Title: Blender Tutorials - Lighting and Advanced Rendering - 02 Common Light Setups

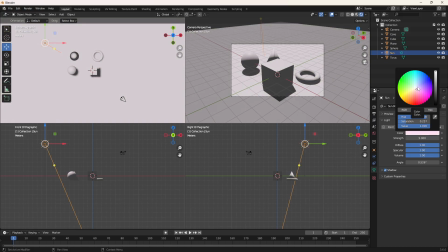247s
It just kind of depends on what type of light you're using. Sunlight can have a tendency to have a bit of a greenish tint to it, a little bit more on that side, occasionally some blue. So I'm going to knock it just to the right, give a little bit of like a blue hue to it, ever so slightly.
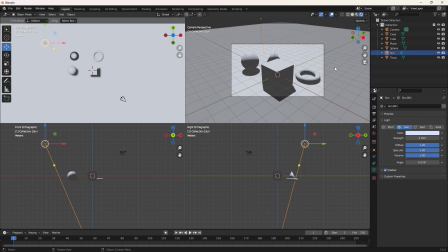266s
Next up in my Key 3 setup is going to be my fill light. And so I'm going to use my fill light to just get rid of some of these super harsh shadows in the front. I can use a point light, I can use an area light. It depends on personal preference on which type of light you use.
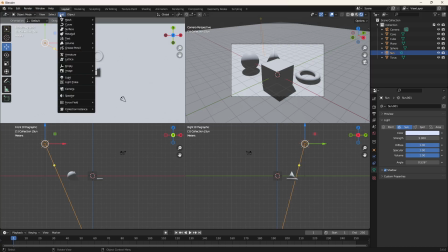286s
Let's go ahead and use a point light for our example. Add, light, point.
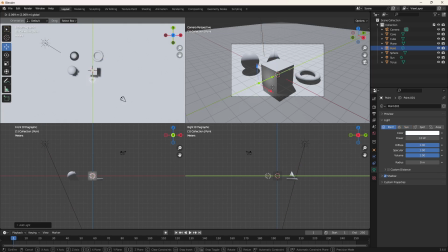292s
And this point light I'm going to put off to the front of my scene. And I can pull it off here, maybe a little bit down, off the center of my cube. And I'm going to set its power to something like 250.
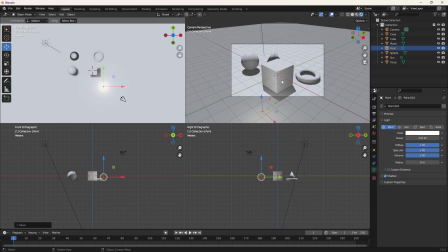310s
And after I do that, you can see that my point light illuminates the front face of all these objects, and it does a really nice job. Now my cube's in the way of my cone, and there's some weird shadows being knocked around there, so maybe my point light needs to come off to the left just a little bit,
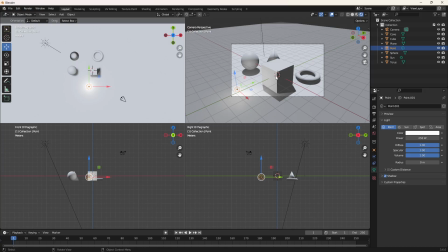326s
so that way it kind of brings some life to that cone that's previously super dark. It knocks a nice bit of light into that sphere that if my point light was over here, that sphere has a weird like seam appearing there.
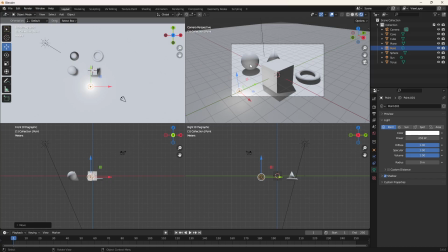343s
So move your light around in a way that looks pleasing to you. You're trying to get rid of those really harsh seams, maybe super dark shadows, that sort of thing. And if it's too bold, if you're too close to your objects, it'll look like there's a firefly buzzing around or something.
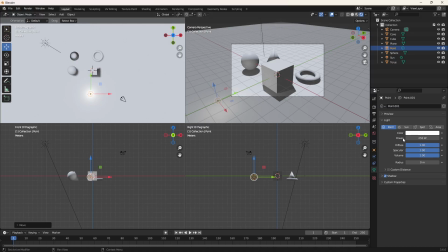357s
So you may want to pull it off just a little bit, just so you get a softer look. And we may want to play around with some color. Now, in a typical lighting setup, you might find that your backlight or that directional light gets a little bit of blue, and your foreground is lit a little bit more warmly.
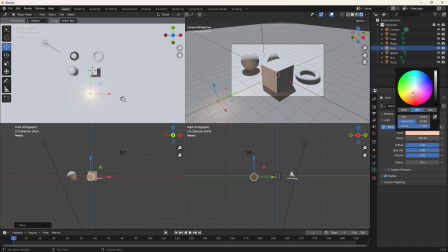376s
So if we get a little bit of like peachy tan colors, some reds, that sort of thing in our fill light, that could be okay. Even going over here to like kind of pinks and those types of colors. So there we go. Point light, fill light, check. Last, our key light.
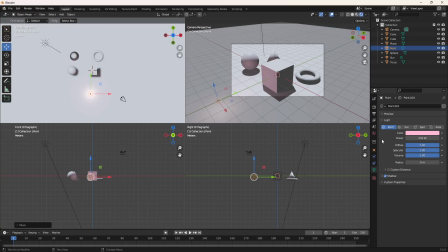395s
And our key light typically has the highest intensity, so if this point light is at 250, our key light might be at 500. And this can be used, created with either a point or a spotlight is very common as well.
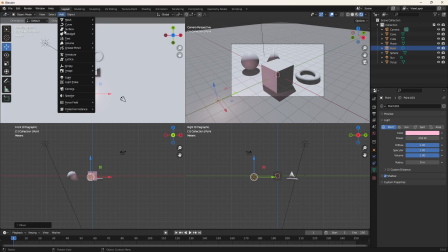409s
Let's go ahead and use a spotlight just to get more practice with the various light types.
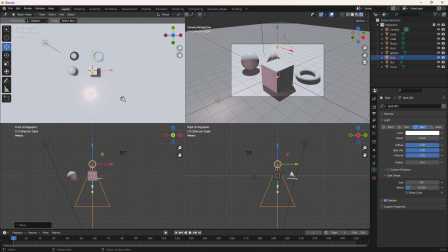415s
Create a new spot, move it up in my scene, and I'm going to put it over to the right here on this side. So it's opposite my point light, aka fill light, and at least on that axis, and then it's really kind of running in line with my camera.
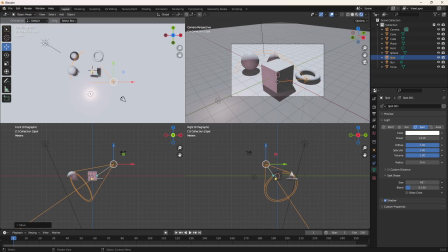435s
I'm going to change its focus by grabbing the yellow dot, and I'm going to point this right at that front face there, the one that's kind of shaded. And I'm going to remind myself that this thing has like a power of 10 right now.
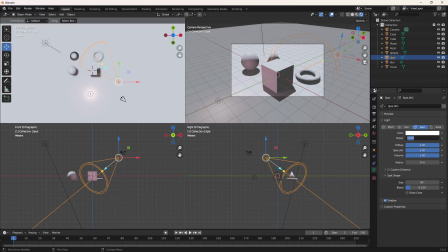451s
So like if you think about it, the weakest bulb in your house is probably a 40-watt bulb. Maybe some of you have like little candle like 15 watts. This is at 10. It's very, very, very faint. So let's pump this up to 500. And doing that is going to really brighten our scene quite a bit.
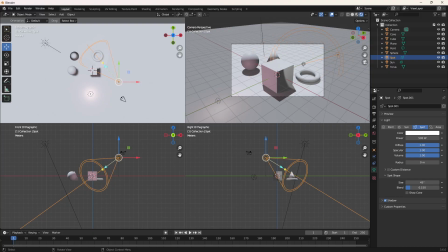469s
I'll adjust the focus, as we don't really want that real harsh light angle on our cube. So I will, it's much softer. And I want to soften on that torus edge and the sphere maybe, so I will back my spotlight up, aka my key light.
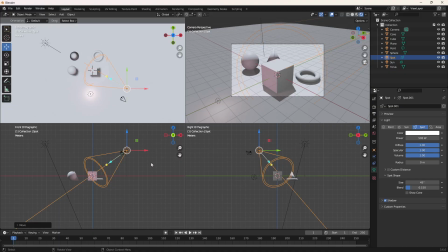487s
I'll move it left and right, and maybe a little bit higher in case I can get a little bit more on that cone. And then I'll knock it down just a tad.
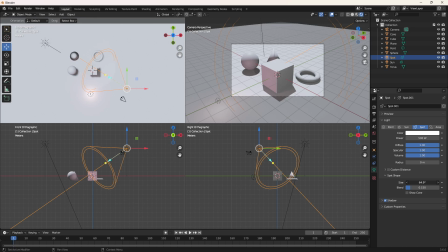497s
I can increase the size of my spotlight so that way it hits everything. Maybe increase the blend so my shadows are real soft. And lastly, I can change the color so that way my key light has some real identity to it.
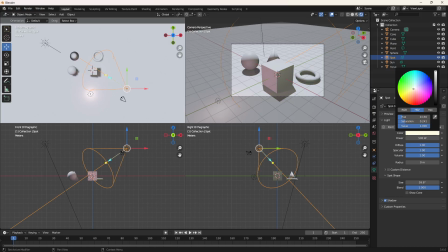512s
I might make this one, I was gonna move maybe that blue. I know it's kind of odd to not have it with warm colors, but that blue, that pink, all those work together real nice.
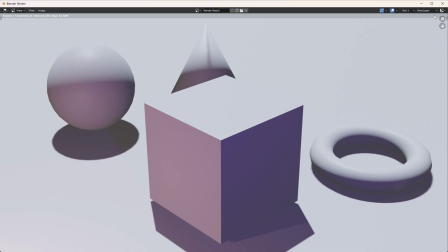525s
I'm gonna hit that render key just to see. Yeah, it's really soft, really smooth. But I'm not gonna leave it there.
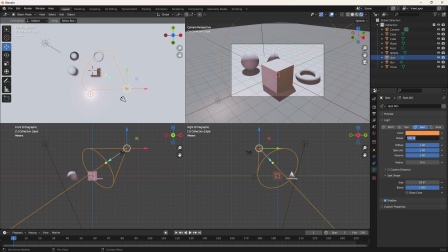531s
Let's go ahead and get some warm color on it. And then based on my distance, if I need to go to 750, that's okay. If I need to go up so high as the 1500, that could be fine too.
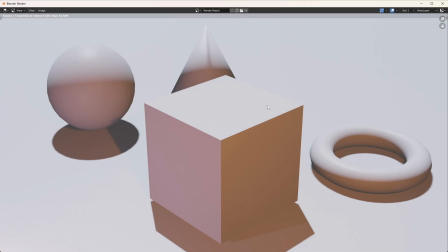543s
Just so that my key light really, is kind of the star of the show and really gets a lot of that light in there. So we're getting some pretty nice results. There are a few things that are happening though. My cone is pretty flat. My sphere is okay. But we're getting like a shadow cut from the cube.
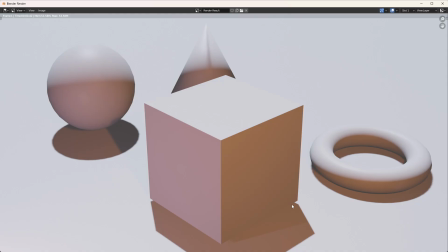561s
Torus looks kind of nice. I also see my cube floating. So there's a few things here that are happening that are kind of odd.
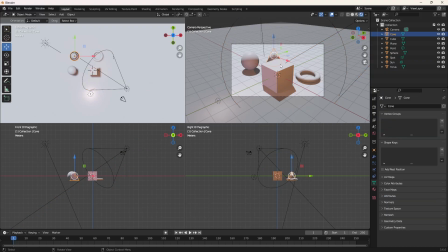568s
I would probably keep working on that cone, which is by far the most challenging shape, to make sure that its form is well rendered. My sphere looks pretty good and the rest do, but that cone is quite problematic with that real hard shadow behind it, right?
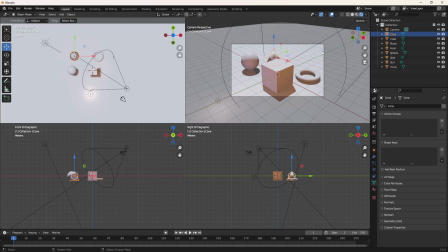583s
Don't want that there. So I might keep working on this, and I may have to go beyond 3 lights. This is called a key 3 because it utilizes each of the 3 roles of lights of rim, fill, and key. but you can add more lights.
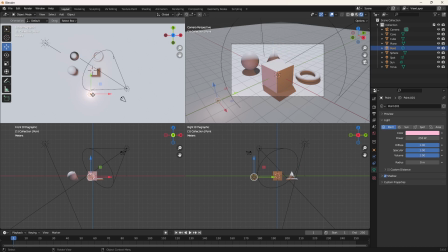598s
So for example, if I really wanted that cone to show off, I might Control C, Control V this point light here, and throw its own fill light on that cone back there, just so we can get a little bit more of its look.
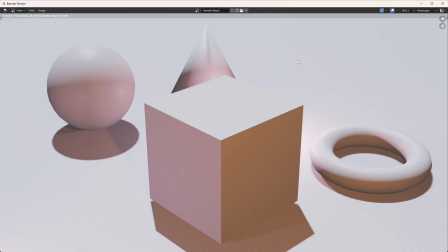615s
So by sneaking one in there, this render has a little bit more form to the cone. You can see the shadow, a little bit of light there, a nicer kind of shade on the sphere. So with a couple extra lights, we're getting some more interesting looks there.
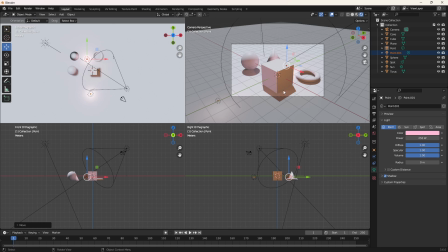632s
Now, one thing that always throws me off on these, and this seems to be really unique to Blender, but if you're coming from other 3D software or even just a beginner to Blender, you may notice that despite my
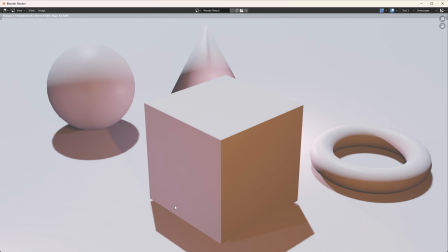648s
cube and everything else laying on the floor, my cube has this like little etch, this little like kind of distance between the cube and the shadow.
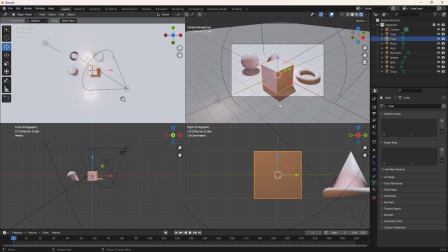657s
Now my cube, if you look here, zoom in, and my plane are basically on top of one another. Even when I cut the two together and make sure that my cube is going through and I
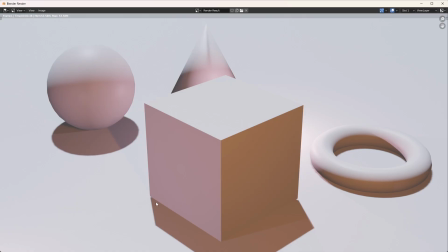670s
hit F12, there's still like a little bit of space in that shadow that makes my cube look like it's floating.
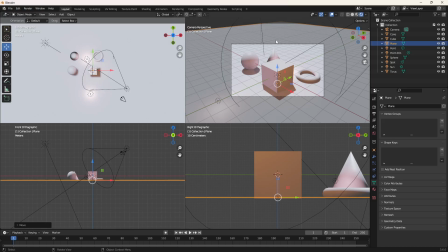675s
This frustrated me for a long time, but this comes from this rendering engine as well as the different light properties. So right now this is coming from my sun, and my shadow has a property on it.
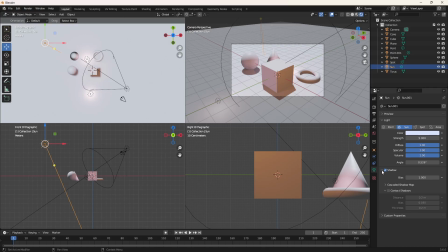691s
So if I click sun, I go to light properties, I go to shadow, there is a connect shadows option. And when I hover over this, I'll give an explanation. It uses screen space ray tracing to have the correct shadow near an occluder,
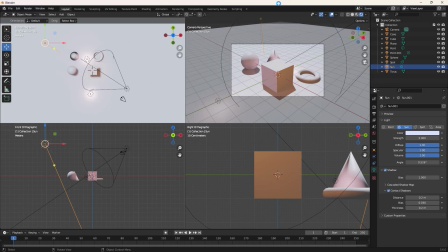705s
which essentially is meaning when it's calculating these shadow maps, sometimes it doesn't get it perfect. And when you click connect shadow,
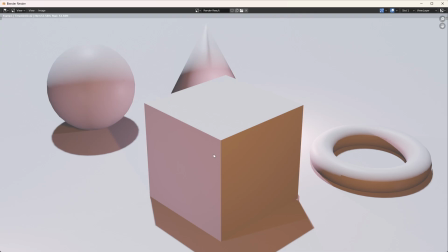711s
it's actually going to try and force those shadow gaps together.
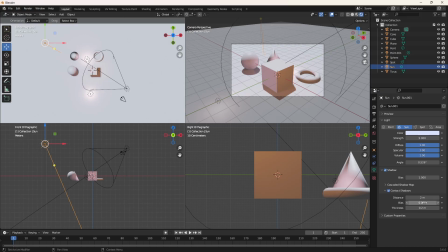715s
Sometimes you have to mess with the distance, so I think like a 2 meters here, maybe a thickness of 0.1 maybe will work.
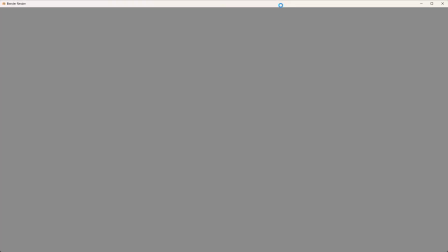722s
Let's see what we get there. Yeah, a little bit better.
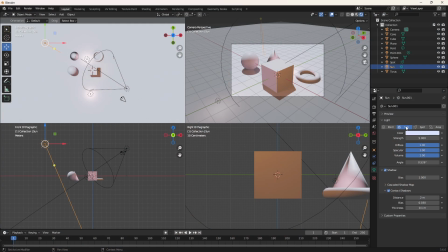726s
We're getting a few kind of itchy edges over here, but you may have to play around with the contact shadows. I said connect earlier, I believe, but contact shadows. Mess around with some like distance properties.
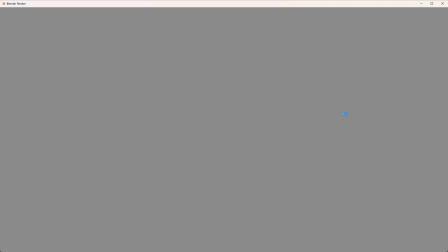738s
Maybe the bias needs to be a little bit higher, 0.1, and you may get some cleaner looks.